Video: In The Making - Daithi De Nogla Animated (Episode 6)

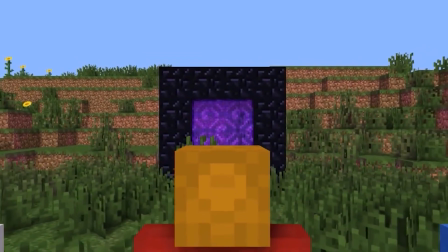Minecraft animations, the foundation of my channel.
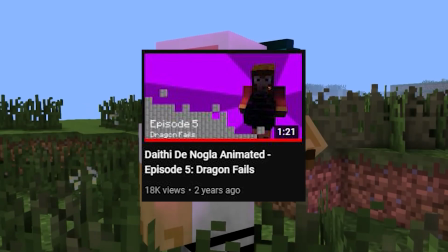It's been over 2 years since my last animation, until just recently I uploaded the latest episode of the Daithi De Nogla animated series.
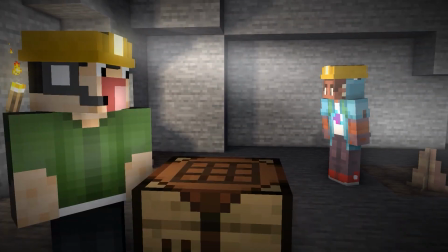By comparing the old animations to the new one, you can tell that much more work went into this one.
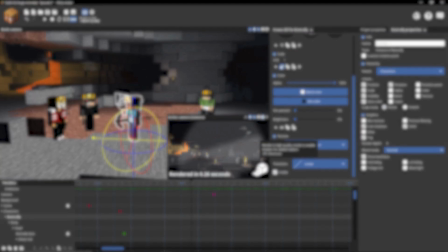I actually didn't record all the work I did, so my best estimate for how long this animation took would be around 40 hours.
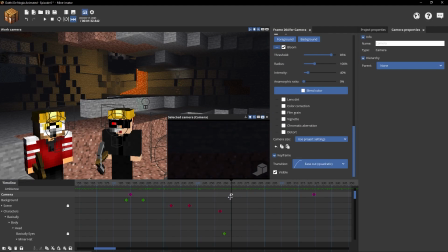This includes making the audio, textures, scenery, animation, and lighting, and I'm going to talk about all of that in this video.
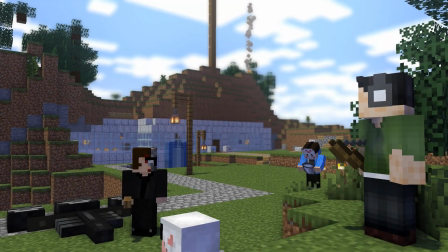The way I make audio for Nogla's animations is different from what most animators do.
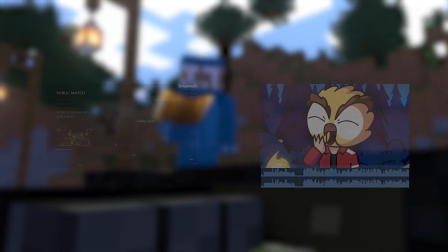While most animators rip the audio directly from the video, mine is spliced and rearranged to tell a different story.
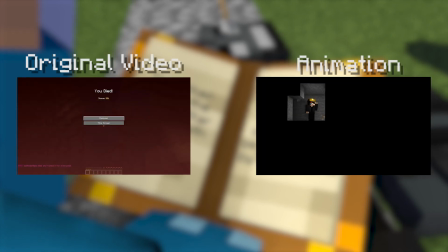My god, I have no idea where I am! Much safer in here.
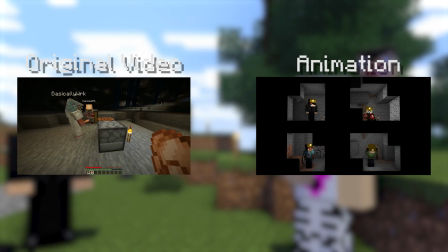Yeah, we're definitely gonna need flashback. Oh, my dentist appointment was 10 minutes ago.
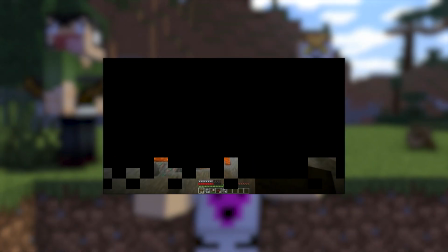This is how I do all of my Nogla animations. When you take out the context of the original video, you can make up something completely different with the audio that you have.
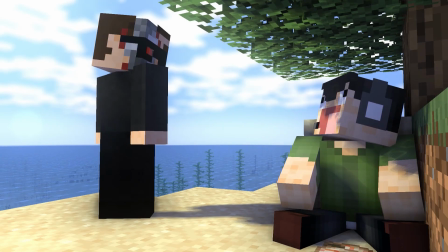A good example of this is my second Nogla animation. The story is about Nogla and Terrorizer getting stranded on a deserted island, but in the original video,
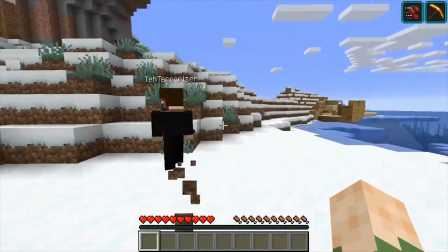it was actually a challenge where they traveled thousands of blocks from home and tried to make their way back.
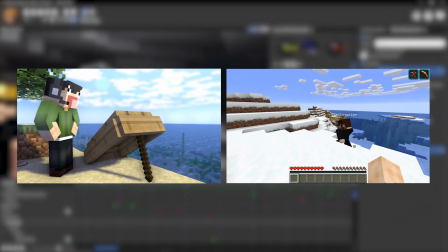These are two very different stories, but the audio is still the same.
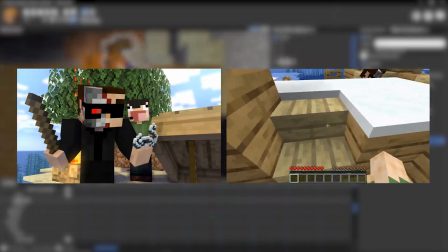I just rearranged the audio of the original and made an animation about them being stranded to tell a different story that would be more entertaining in an animated form.
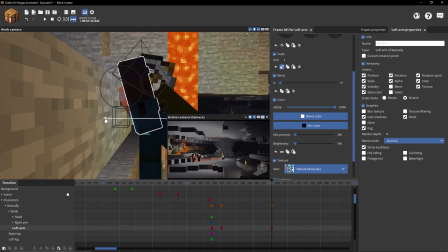This method of making audio gives you a lot of creative freedom, and I definitely recommend it to anyone doing these kinds of animations.
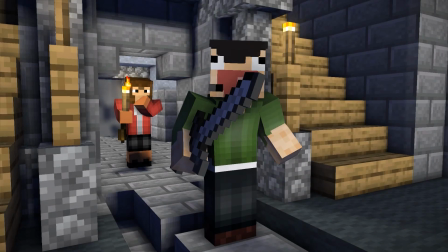For those of you who have seen my old videos, you've definitely noticed a change in my style.
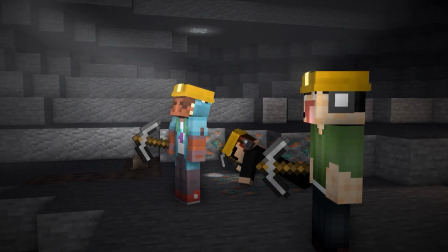What influenced this was a push to do better, to make something move with more than just 2 keyframes.
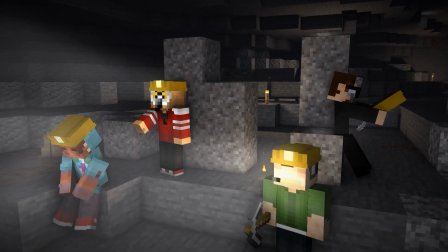I wanted it to look good. Now, I'm a big fan of the Minecraft style and feel, and although there are plenty of well-made Minecraft animations out there,
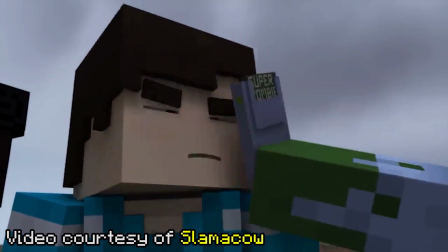they lose the Minecraft feel through being less blocky, having face rigs, or just overall being something that isn't really Minecraft.
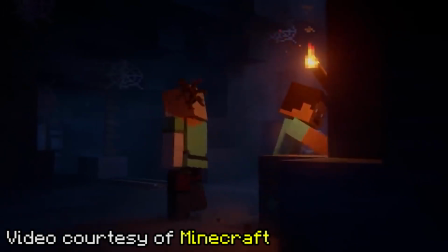However, Mojang's animations give off that Minecraft feel.
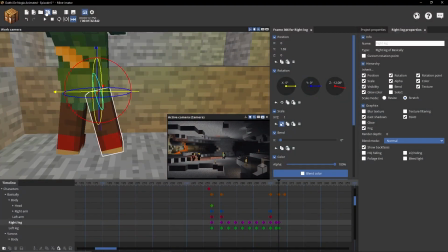I wanted to achieve that feel, and I did so by not bending the limbs and by using a lot of follow-through and overlapping, as well as arcs.
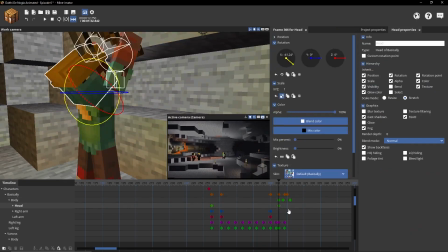Making the limbs not bend was very tricky, but I overcame this by having the limbs come off of the body when they needed to.
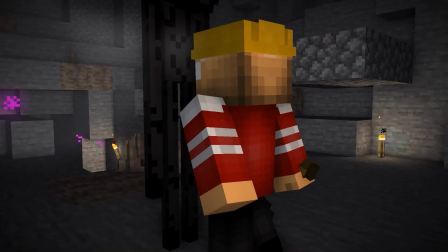It's a cartoon, they don't feel pain.
In this scene, when Vanoss kicks the Enderman in the Ender Pearls, his leg has actually come completely off of his body.
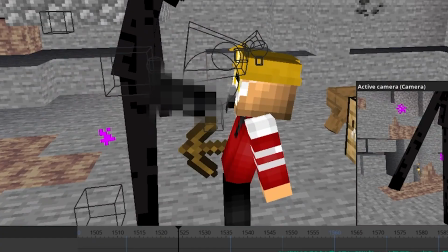You can't see it from this angle, but if you look over here... Speaking of Endermen, this one was quite the task.
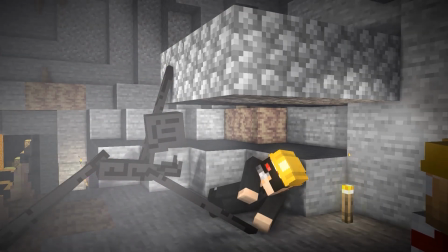I don't know if you guys know this, but Endermen are very long, so not bending those limbs made posing him awkward.
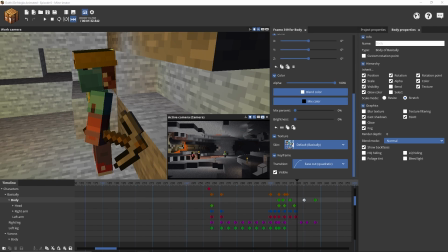This style of animation was pretty experimental, and I had not touched Minimator in months when making this animation,
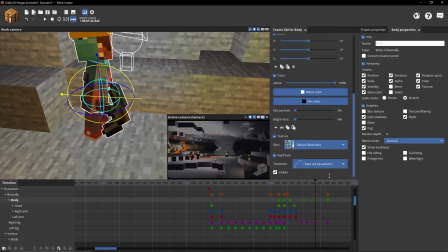which is why I made this quick test animation before starting the actual animation, which I will show you right now.
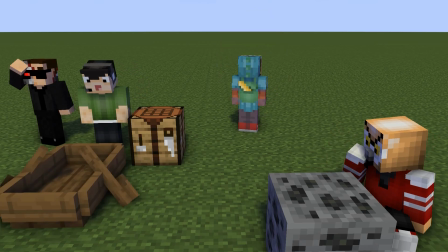Evan, No, I can't. I don't have any iron. here's your boat. Wood is a precious resource, and you make a boat.
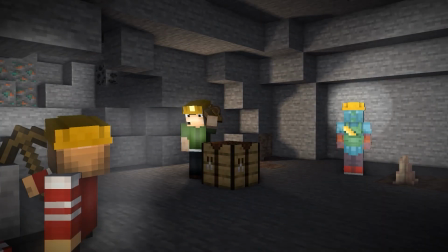You've probably noticed I actually used those same animations in the actual animation.
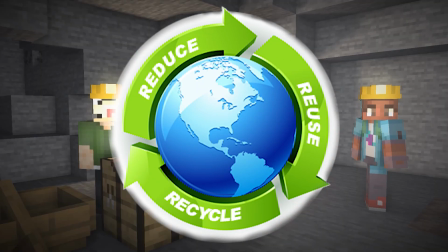That's what I like to call reduce, reuse, recycle, baby. Another big change in this animation was the faces.
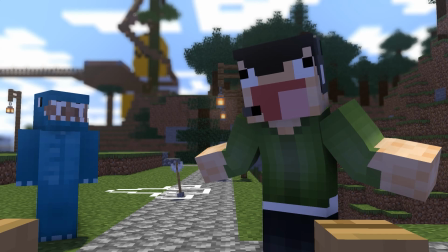In the old animations, their faces never changed or moved when talking.
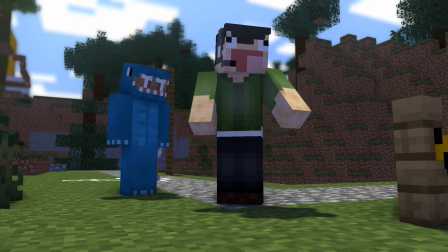It kind of took the life away from them and made the animations seem very lackluster, so this time I did change the faces.
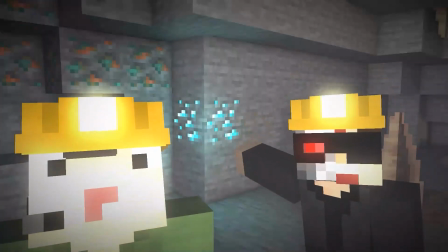The way this was done changed depending on the character.
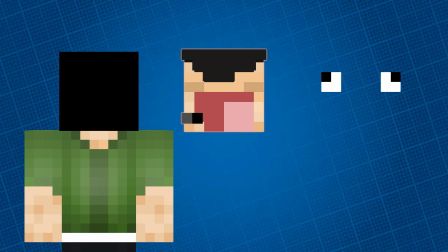Nogla had 2 instances of a player head pinned to his normal head, with one being a full head with different mouth textures and the second being only his eyes. The way the mouths and eyes changed was through simple texture changes. I then used the original head underneath for moving the actual head itself.
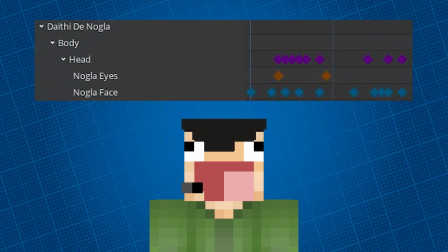The key to this rig is to keep the keyframes of each piece completely separate from each other. Having all of them be in the same head would have meant much more textures, and it would have been difficult to move the head while also changing the textures at the same time, since they would be sharing keyframes.
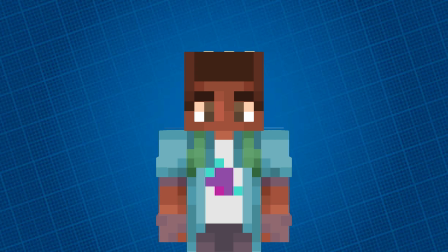Marcel's rig was different since his skin didn't have a mouth, but he still had an eye layer so he can move his eyes.
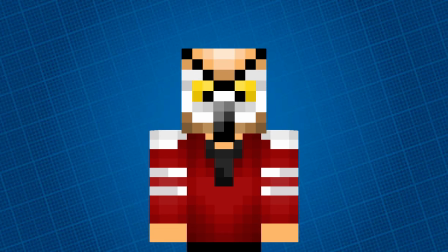Vanoss's rig was very different since he didn't have a mouth, but he did have a beak.